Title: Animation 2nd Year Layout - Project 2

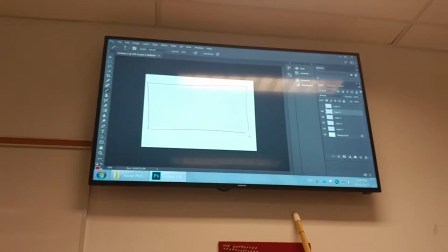[0:01]
thumbnails, which I would like to see the thumbnails next week, please.
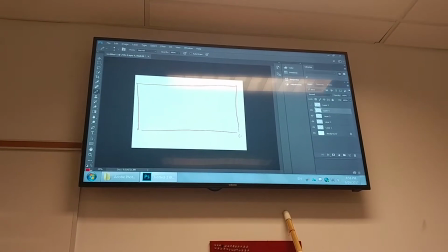[0:04]
I know we're going to have a problem next week with the 24-hour deal, but we're going to try to squeeze in a look at those thumbnails if we possibly can.
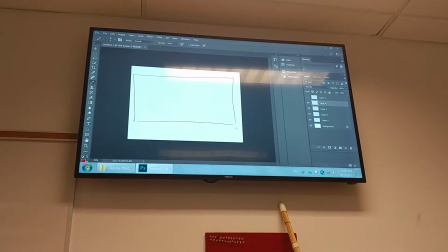[0:11]
If not, we'll just have to pick it up later and we'll figure something out.
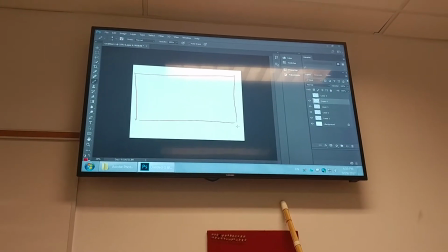[0:16]
From your own thumbnails, using your own character design. So you must have a character design from character design class which you can use for this.
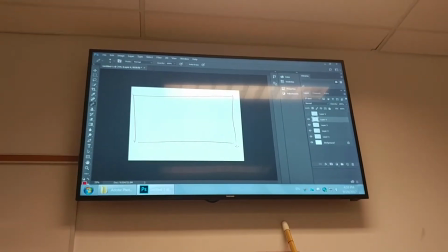[0:22]
I don't care what the character is.
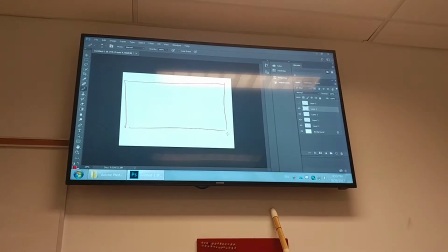[0:24]
The only requirement I have is that it be a humanoid biped, meaning a human character that stands on 2 feet.
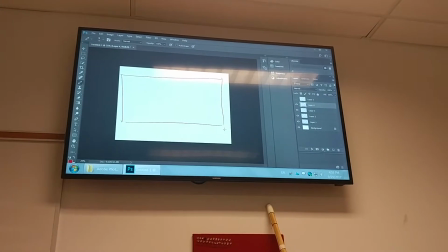[0:32]
No head fish octopus people, okay? Humanoid biped.
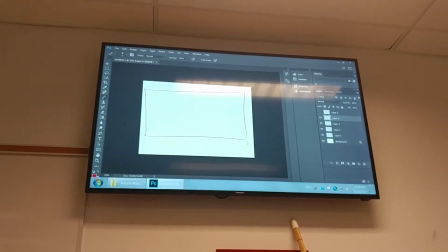[0:38]
So, keep your character simple, by all means. If you don't want to use those and you want to use the character that's designed for this, this is from My Dad the Rockstar.
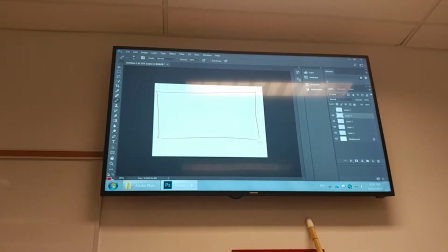[0:47]
You can go online, look that up. There'll be characters that go with it that are very, very much like the design that's in this.
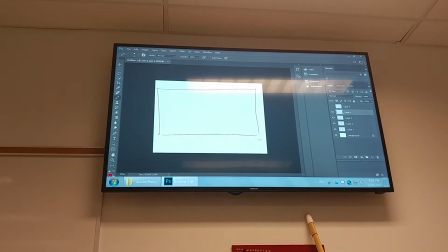[0:53]
Okay. Bridge one. Shot one is establishing shot. And shot one, the establishing shot, looks pretty much exactly like that.
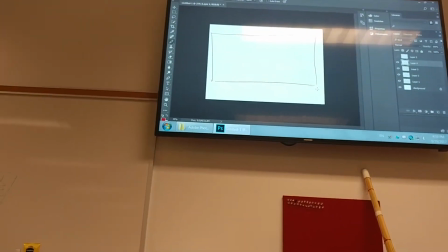[1:02]
It is basically the design, but we're going to lower the camera a little bit and recompose things a bit.
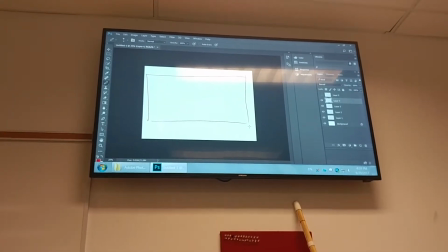[1:08]
Okay, so shot number one.
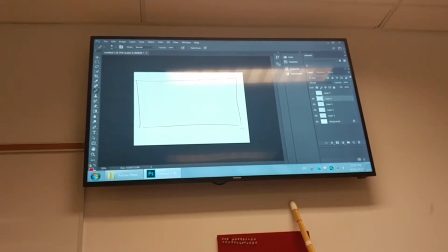[1:14]
This shot must be well composed and includes a bridge, the river, and a full shot of your character standing by the river across the other side, actually.
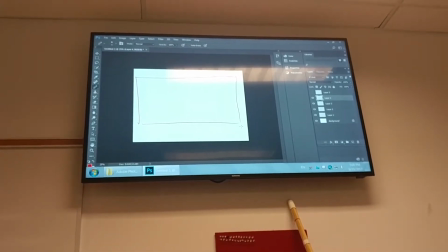[1:21]
So,
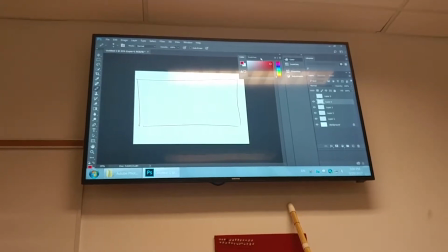[1:26]
color, I need that.
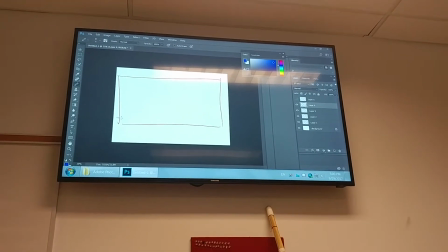[1:31]
Okay. So, we're going to have a horizon line that is going to be down about here.
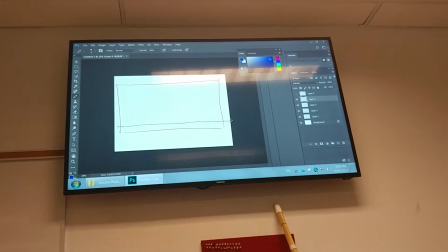[1:37]
We want it low. This is very voyeuristic. This is like as if we're hiding behind a bush looking across the river at this person on the other side.
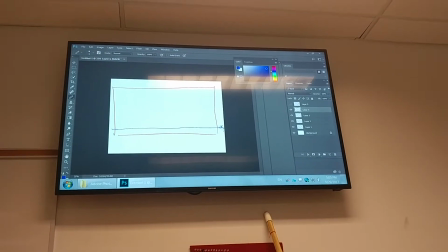[1:45]
Our horizon line is low. We're going to put a character in this.
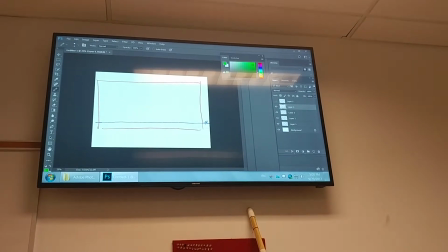[1:51]
I'm going to put the character in first. Character in first? That's crazy. What are you talking about? I don't even know where anything is here. But I want to be able to get him composed in the right spot.
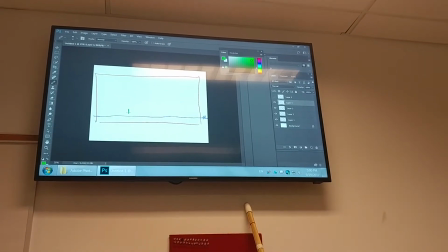[2:01]
We want our character to be about that big, right about there. In the field.
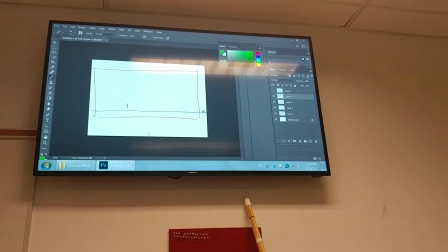[2:08]
Okay, just generally in the field, that's where we want him, and he wants to be about that big. Right.
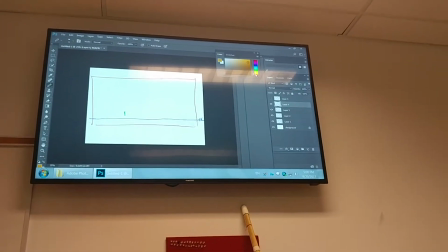[2:15]
The next thing that we want to do is add in the hill,
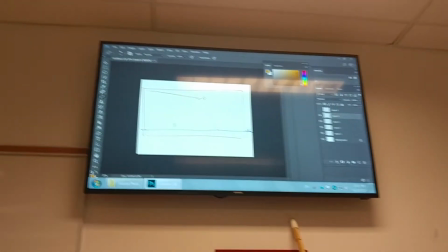[2:22]
and the bridge.
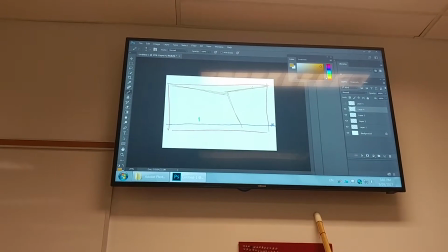[2:26]
So there's our hill and our bridge.
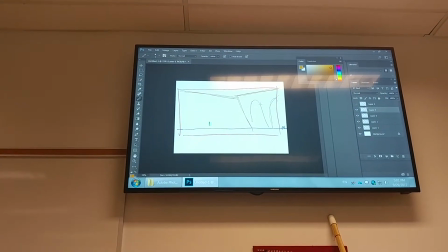[2:30]
The bridge has arches like this in it, and you can see the shadow thing like that going.
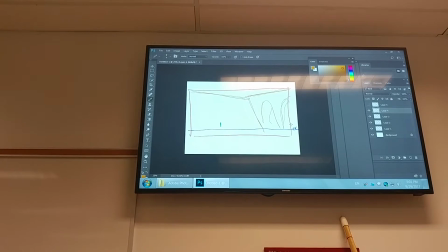[2:36]
You cannot see through the bridge to the other side, okay? Those are just tunnels going through.
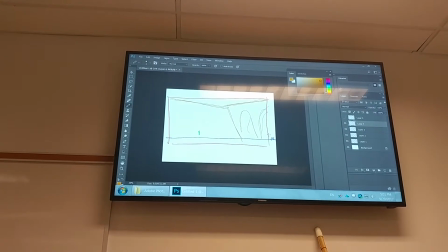[2:43]
We can't see through because we don't want to design the other side of the bridge. We don't know what's over there and we don't care and we don't want it distracting us.
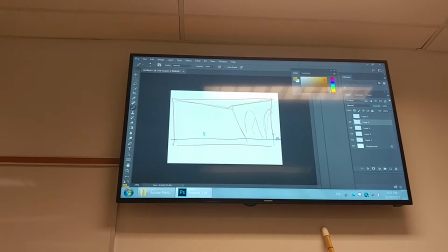[2:49]
So these are just tunnels that go through underneath the bridge,
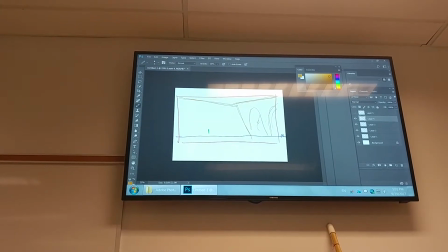[2:53]
and these are abutments in the bridge with tunnels running through that way with a shadow right in there.
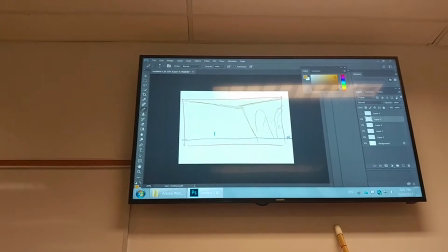[3:02]
Okay, so we want to add our river in here.
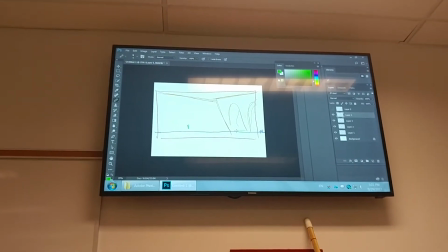[3:08]
Our river is going to run very shallow like this.
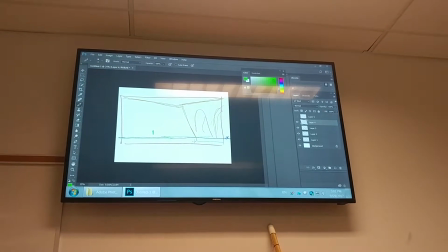[3:13]
It's going to have a little dip in it like that, and it may have a little bit in the foreground like this as well.
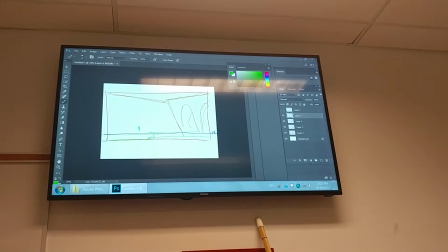[3:19]
But that's it for our water. Keep it shallow, keep the angle low.
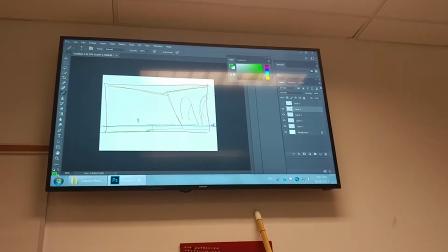[3:25]
We do not want to end up with a down shot on this water. It's all complicated and crazy if we start doing that.
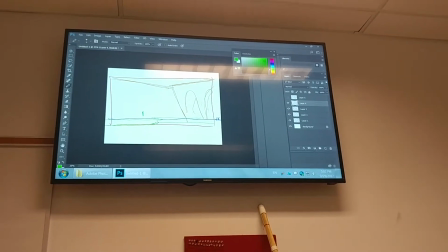[3:32]
Difficult. Other thing we want to add,
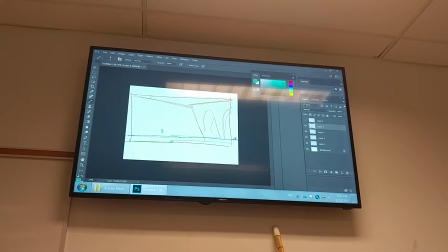[3:40]
we're going to add a tree in the foreground. Now, if I do this and add a tree like that,
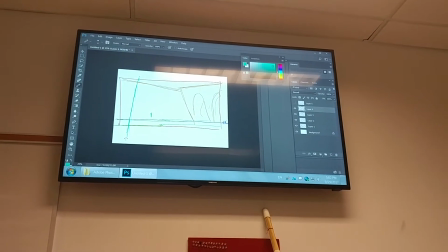[3:48]
the problem with doing that is that we can't tell how wide the tree is.
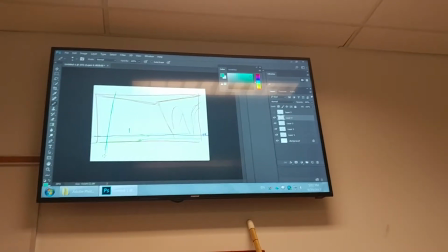[3:55]
You just drop a tree trunk in the foreground like that in any of your compositions, it just becomes a blocking element in the front of undetermined scale and size.
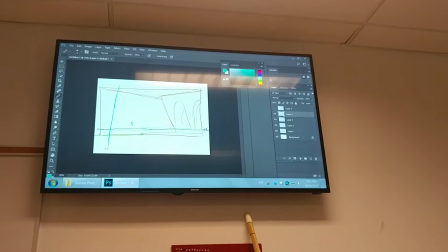[4:03]
We need to know how big this tree actually is.
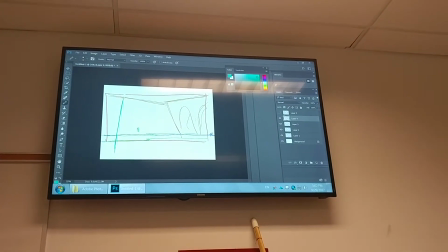[4:07]
So what I'm going to do is I'm going to move this,
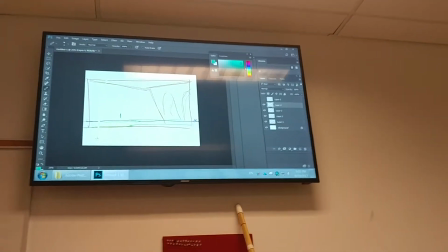[4:12]
and we're going to make sure we can see both sides of the tree at some point.
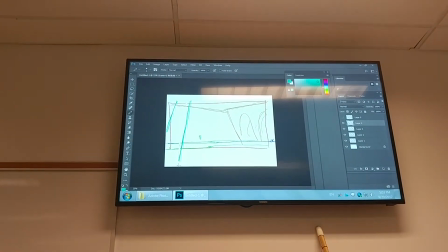[4:19]
Always make sure that you can see it like that. We want to be able to see that little space there so we can understand how wide the tree is.
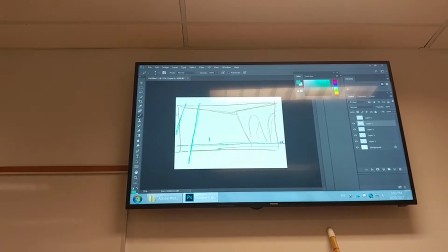[4:28]
As soon as I do that, I now understand where the tree sits in depth.
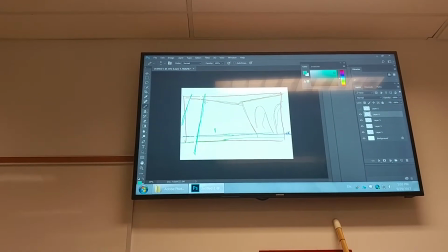[4:33]
We're going to add on here a branch that runs up the side like this.
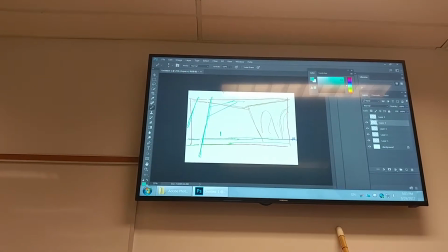[4:38]
Now we've got a design that has a branch that's much steeper than this. Here's an example of using what's there, but we're going to modify it to our needs.
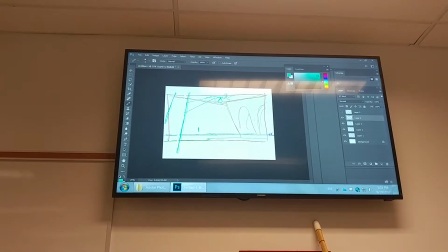[4:45]
A couple of branches sticking out like this. We've got some leaves and stuff on here like that.
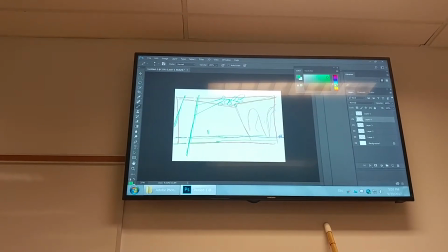[4:53]
And that gets us to the last element that we need in here,
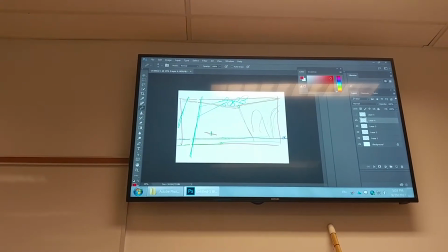[4:59]
which is there's a little hill running behind this guy back there.
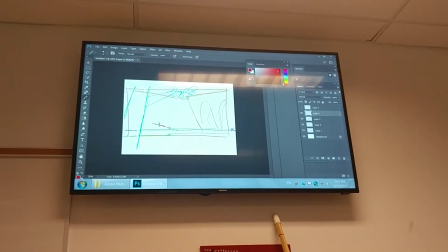[5:03]
If you look on the design, you can see that it looks like there's a little bit of a hill running up there behind him where the bushes and all that stuff are.
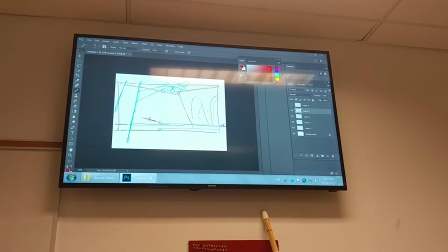[5:11]
For the moment, we're gonna leave it just like that. So, the importance of this design right now, and the reason it's like this,
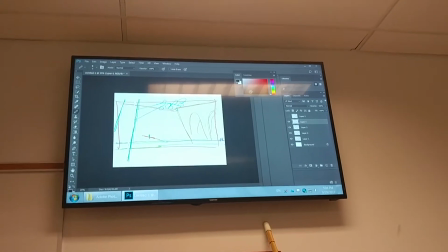[5:19]
is because we're gonna start manipulating what the audience sees, because we're gonna trick them
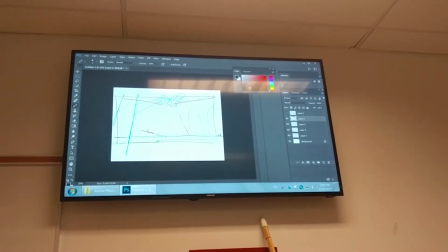[5:26]
into seeing something that we want them to see.
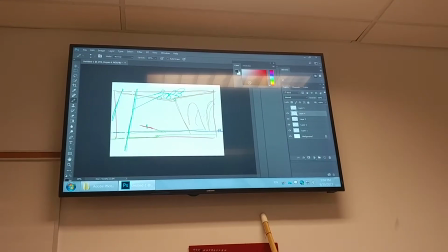[5:31]
When this shot comes up on the screen to the audience, the very first thing they're going to do, what is the first thing they're going to look at?
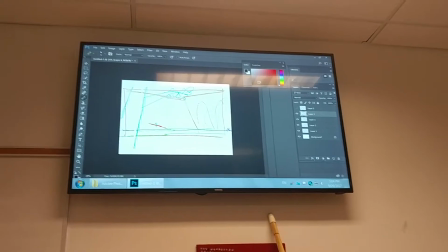[5:38]
By nature, by default, they cannot help it, they will look at this. The person.
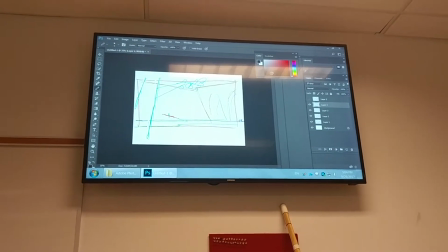[5:44]
They absolutely will look at that person first.
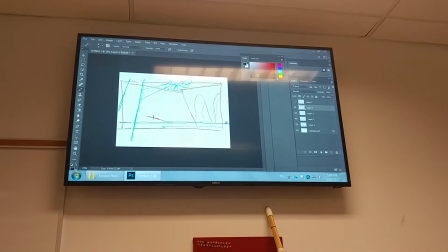[5:46]
They will immediately walk right into that person, and through nature and through human development,
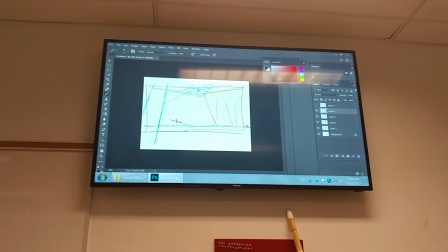[5:53]
assess that character for whether it's a threat to them or not, and then they'll start looking around the shot.
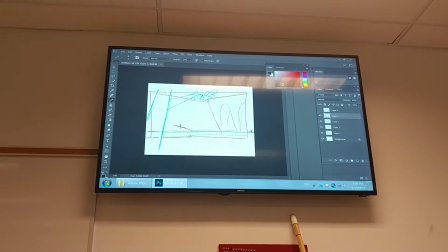[5:57]
Now, of course, it's not a threat because it's a cartoon, but it won't matter because in their environment,
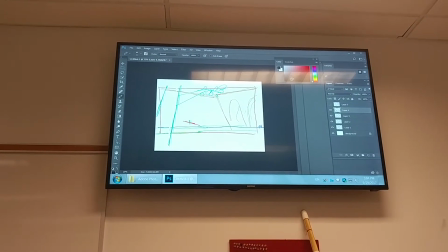[6:03]
in human environment, that's the very first thing we do is assess threat when we look at something.
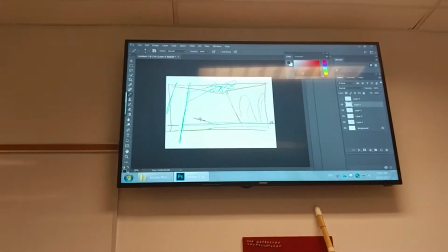[6:07]
So we'll look at the character, we'll go, oh, look at that, there's a character, he's standing there, isn't that neat?
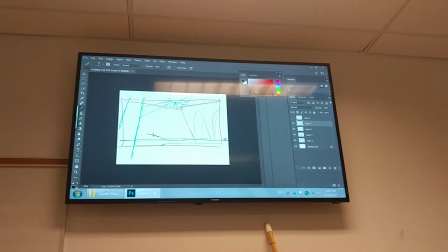[6:12]
And then we'll start wandering. And the first thing we'll do is go over to this tree.
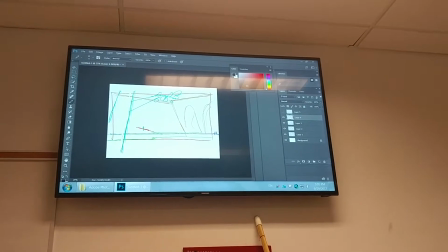[6:17]
And we'll follow the tree up to this branch, we'll go across the branch to the bridge,
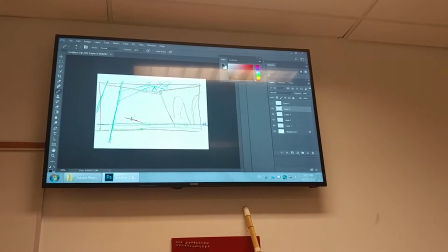[6:23]
we'll hit all the verticals in the bridge, follow it down to the river, and follow back across the river back to the character again.
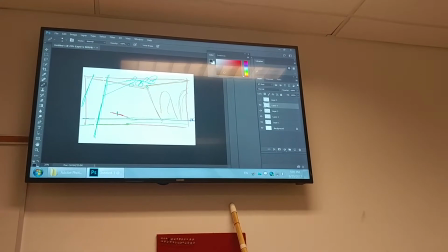[6:30]
And that's the path that you absolutely guarantee your audience will take as they look at this shot. And it's really, really important that they do that, because we are going to embed into the audience's mind where this bridge is.
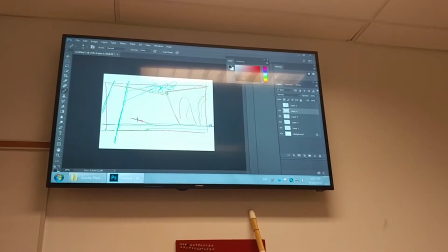[6:45]
They won't be able to help it. They will simply realize, oh, there's a bridge, there's a river, the trees in the foreground, there's a guy over there.
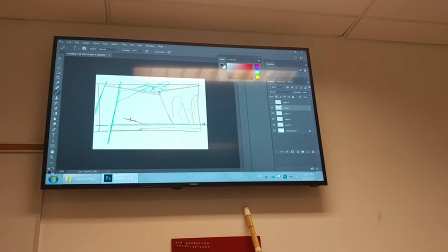[6:52]
Okay, there's the information we want to the next shot. And that's the process that they'll go through.
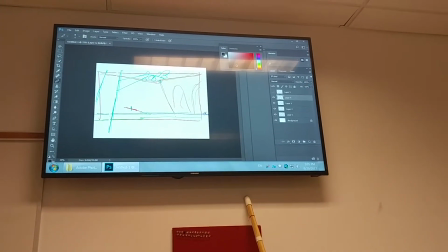[6:57]
So for the moment, we're going to leave this like this as the design. This is what our shot looks like right now.
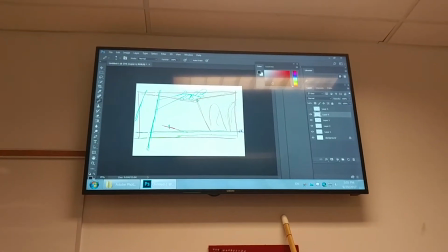[7:02]
We're going to move to shot 2, and then we're going to come back to shot 1 once we get something done in shot 2.
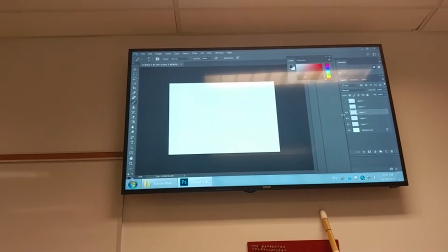[7:08]
So I'm going to turn that off, go to shot 2. And shot 2 is, out of the design, it is a medium to medium close-up of your character,
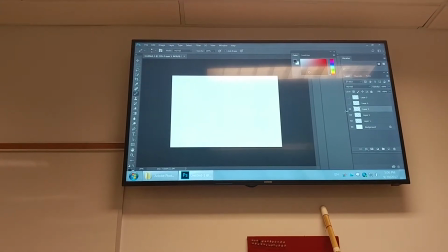[7:17]
waist to head and shoulder, meaning it is a shot from about their thigh to their head like this,
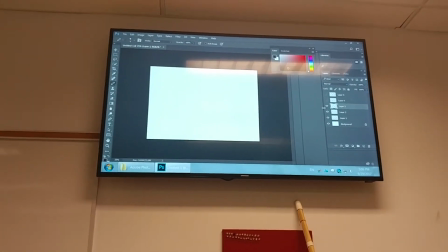[7:23]
or in here. Okay, more likely from their thigh to just above their head.
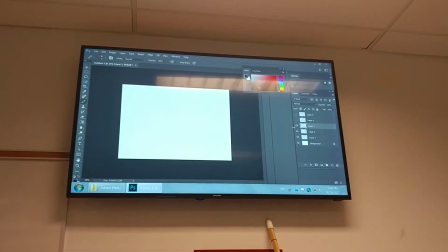[7:29]
Full character shot, we want to be able to read their emotion. That's what we're after, to get in to read the character's emotion.
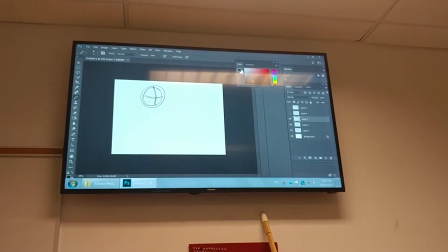[7:36]
So we are going to have this. Our character's going to be here, looking down.
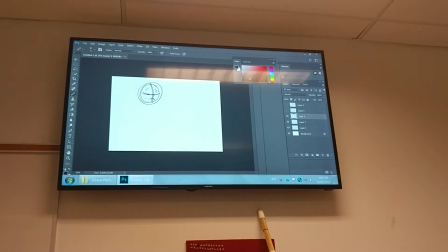[7:44]
Oh, it's sad.
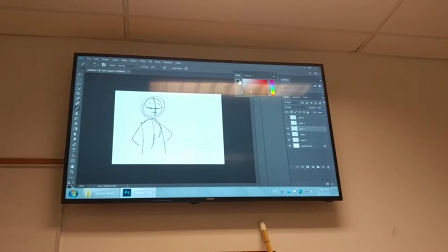[7:48]
He'll be like this, perhaps hands on his hips, and we are going to do
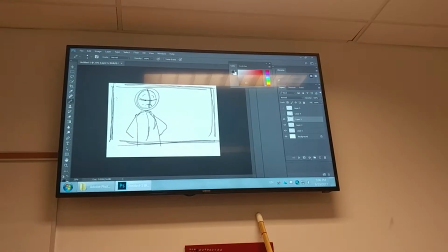[7:56]
that fielding. Okay, there is our shot. There's our character part of the shot anyway.
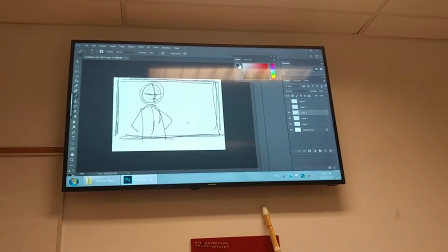[8:05]
You'll notice he's probably looking down. He can look anywhere you want to on the right side of the screen except up.
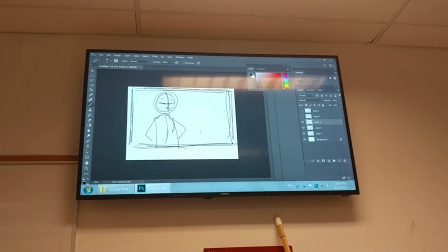[8:12]
He cannot look up at this point. We're going to need that later.